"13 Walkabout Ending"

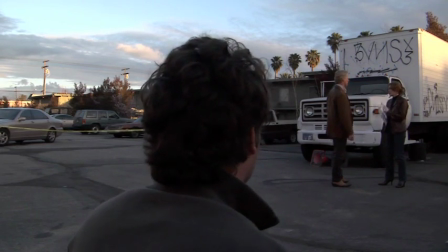(28:50)
They're off in the right third of the screen, properly composed. Everything is properly composed. You see just enough of the sky, just enough of the ground. You get a sense of the place.
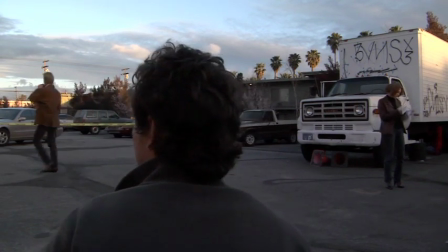(29:00)
You know exactly where it is. But at the same time, you know, everything is going to cut perfectly with what we shot back at the couch.
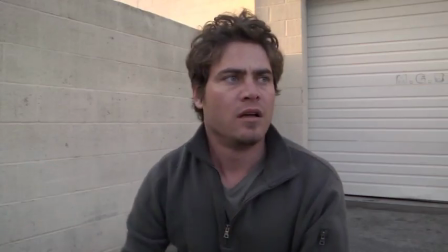(29:07)
And then, of course, we have the reverse angle. And because we were directly behind his head, and now we're directly in front of him,
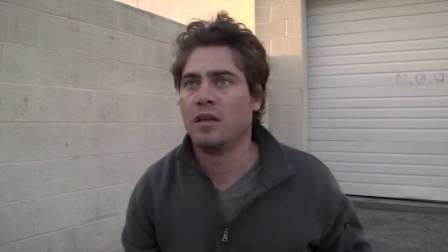(29:14)
he was centered before and now he's centered again, then we don't have to be off to either side of him. This is going to match also exactly with the shot of him on the couch, as long as he's looking in the exact same direction as he was on the reverse angle.
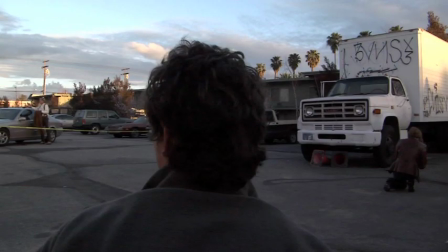(29:27)
So when we're in the wide shot, when he looks off to the left, he's supposed to actually look off to the right here.
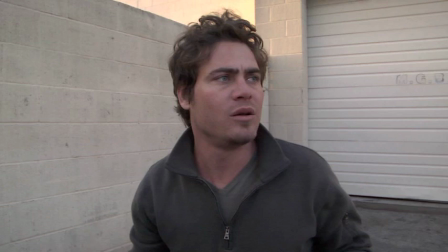(29:32)
When he's looking off to the right, then now he's supposed to look off to the left. Luckily, we got a big variety of shots, but the one time when he stares off to the left side, when he's staring at the detectives,
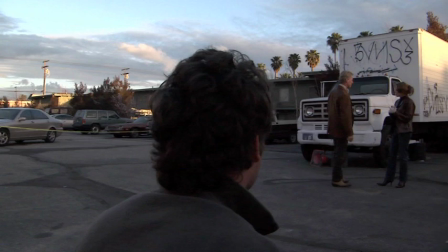(29:43)
that's when we're actually supposed to be 100% dead on as far as where he's looking, matching that with a wide shot.
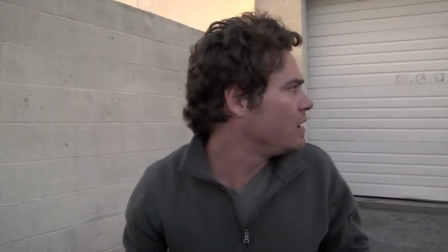(29:50)
And notice how I'm also lighting him with the light panel to fill in his eye sockets and his face in that light that we had over there, which is kind of like very unflattering light.
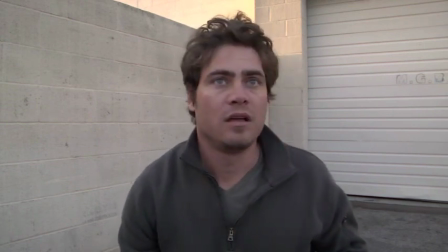(29:58)
It's kind of like nothing but skylight. Everything's even, all exactly the same. So you kind of have to bring up your actor's face a little bit to kind of separate him from the background a little bit.
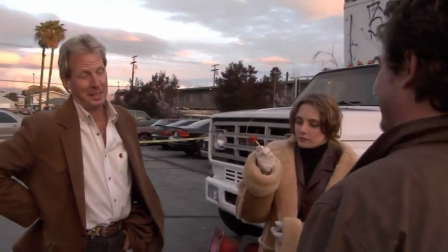(30:07)
So now let's talk about group eye lines.
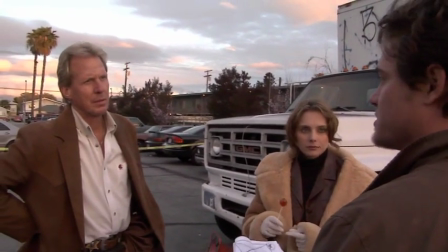(30:09)
Let's say if you have a group of people, 3 people, and you want to make sure to match eye lines between them when you're cutting back and forth, here's how you're going to do it.
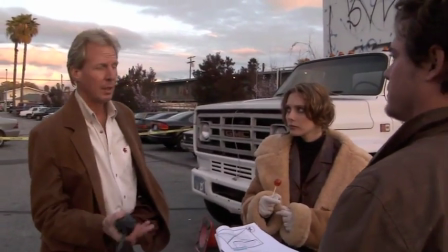(30:16)
This is the scene that we shot where supposedly Jake is directing these actors in his own movie.
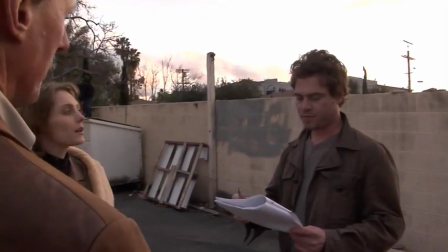(30:24)
So it's kind of like a movie within a movie at this point. So he was kind of seeing into the future when he was part of the dream sequence as far as the detectives,
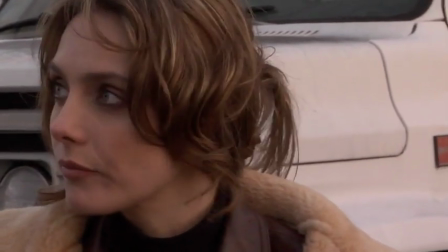(30:31)
of him actually directing these actors in the future in part of his own movie.
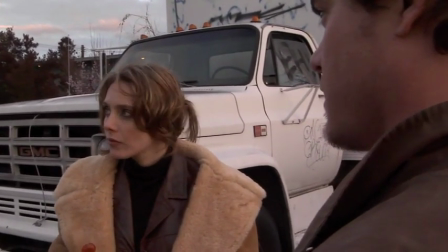(30:35)
So we're going to use some freeze frames,
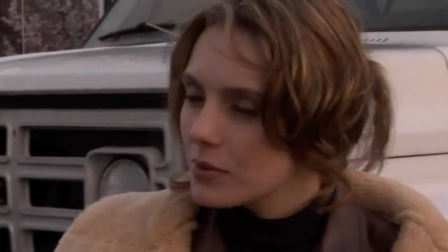(30:38)
and we're going to look at the eye lines that we used here in this sequence to make sure that we understand that when we walk into a situation where we have 3 people talking to each other,
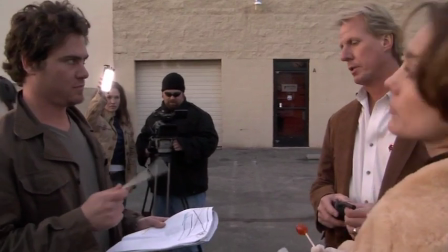(30:46)
we know which side of their shoulders to put the camera on in order to make
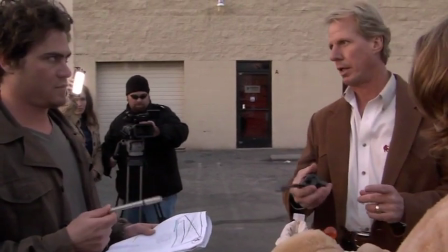(30:52)
sure that that we have eye lines that will cut back and forth between different people in that group.
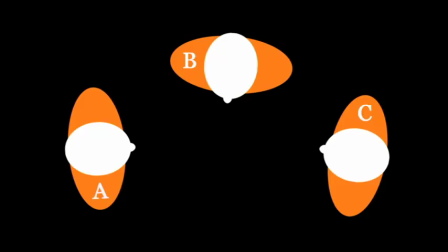(30:58)
So let's start with the first one. Now, when we look at a scene like this from up above, we have person A on the left, person B at the top, and person C on the right. And when we want to establish the eye lines between them, there are 3 separate eye lines.
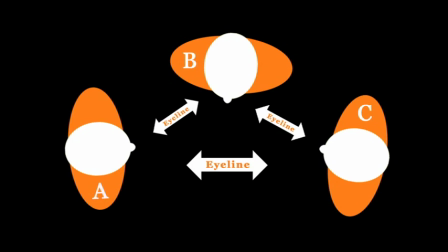(31:12)
The eye line between person A and B, B and C, and A and C. Each one of them is a separate eye line altogether.
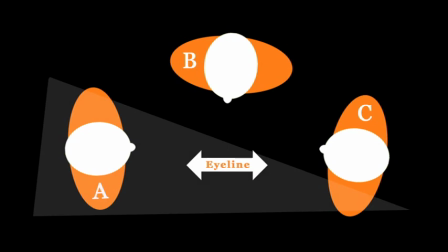(31:19)
So, if we wanted to have a conversation between person A and person C, and we have a close-up or an over-the-shoulder favoring person A, we have to put it over person C's left shoulder,
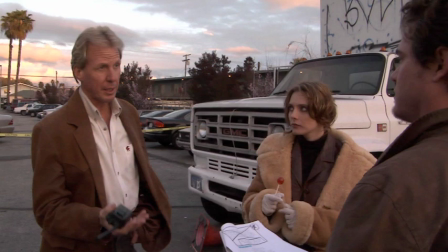(31:30)
as in the situation. So in order for us to get the best angle on Jonathan right there, we have to put it over Jake's left shoulder.
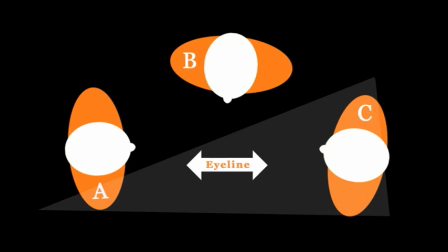(31:41)
In order for us to get a close-up or an over-the-shoulder favoring person C, we have to put it over person A's right shoulder because we're staying on one side of the eye line.
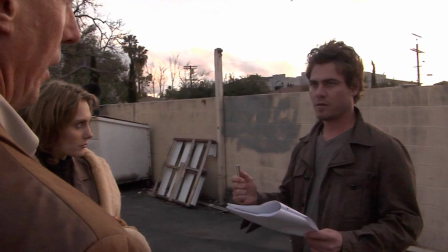(31:52)
So there's the shot of the over-the-shoulder favoring Jake over Jonathan's right shoulder. Now, we could have still done it on the other shoulder as if we had established them starting on that shoulder, but because we started on this side, on the bottom side of the frame here,
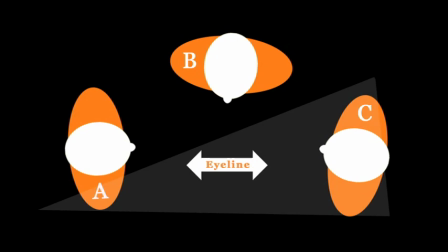(32:06)
or essentially on the left side of Jake, on the right side of Jonathan, we have to stay on that side for the entire time when they're having a conversation.
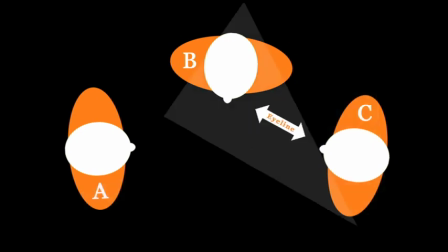(32:14)
Now, when the conversation shifts to Jake talking to Tatiana, person C to person B, we have to stay on Jake's left shoulder.
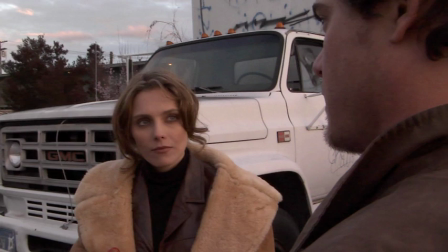(32:23)
So here's the shot. This is a shot, an over-the-shoulder favoring Tatiana over Jake's left shoulder. So we stayed on the correct side of the line.
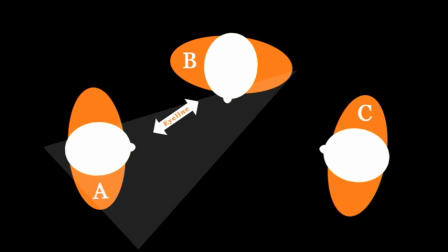(32:32)
If she wants to have a conversation with person A, we were going to start on her left shoulder and over Jonathan's right shoulder.
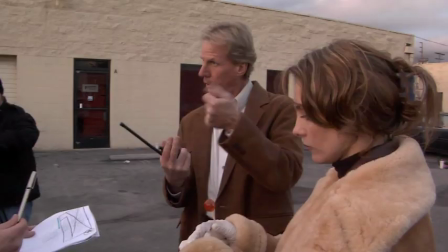(32:40)
That's what the shot's going to look like. She's going to be in the right side of the frame. He's actually in the middle right now, but he could have been more on the left. It doesn't matter. As long as the proportion or the way that they're organized is correct.
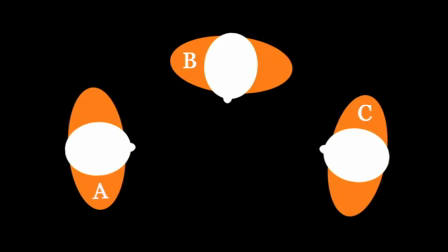(32:51)
She's on the right, he's in the left. Don't forget, we made a creative choice to stay on a certain side of the eye line.